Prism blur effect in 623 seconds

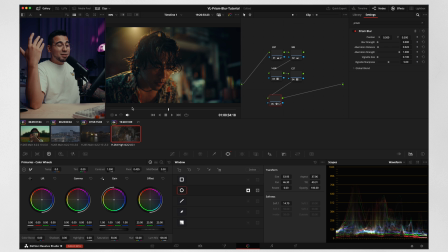And I think it's a pretty cool effect, especially if you use it for narratives. You don't just use it for, you know, it looks cool and stuff. You can use it for practical uses as well. We'll just copy the Prism Blur right here. That's a little too much.
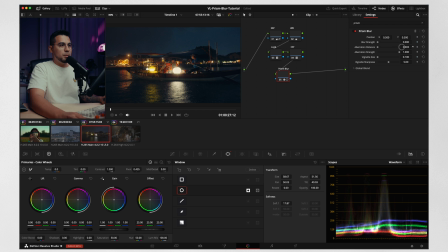Maybe we'll do
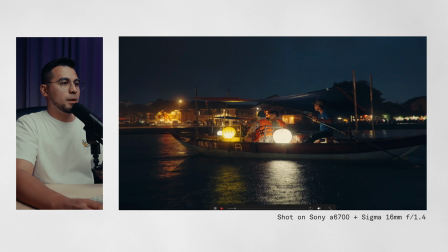0.010. And I'm happy with this shot.
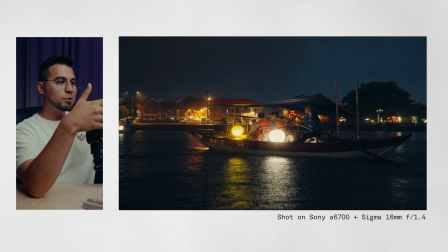For this shot, I'm just trying to redirect the audience going into the middle where the actual subject is.
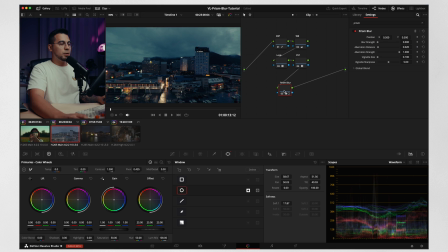And then same with this one. And that's a little too much, 0.10.
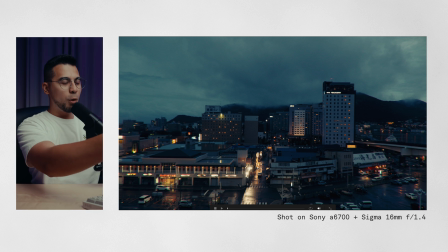That's enough. And I just wanted to lead the viewer right in the middle of the buildings and this pathway right here. And then the rest is kind of like, you know, extra, and it just has a little bit of character.
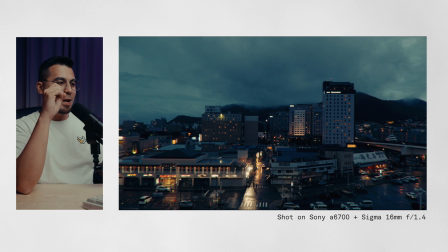So I shot this on the A6700, and I have the Sigma 16mm on this one. And with those photography lenses, it's usually like clean, it's sharp. And if you want to add a little bit of a character, Prism Blur is a really great choice. So it's as easy as that. I know I said it's going to be a quick tutorial, but I wanted to share the thought process behind these effects and why it could be useful as well in narrative work and maybe commercial work. You can use it to elevate your story. Just don't do it way too much, or else it's going to be a little bit tacky. But again, it depends on the project. It depends on your style. If that's what you're going for, go for it. There's no rules in filmmaking. Well, there are rules in filmmaking, but rules are meant to be broken. be creative, experiment. And if you guys have any questions, feel free to comment down below or message me on Instagram. Until then, I'll see you in the next video. Peace.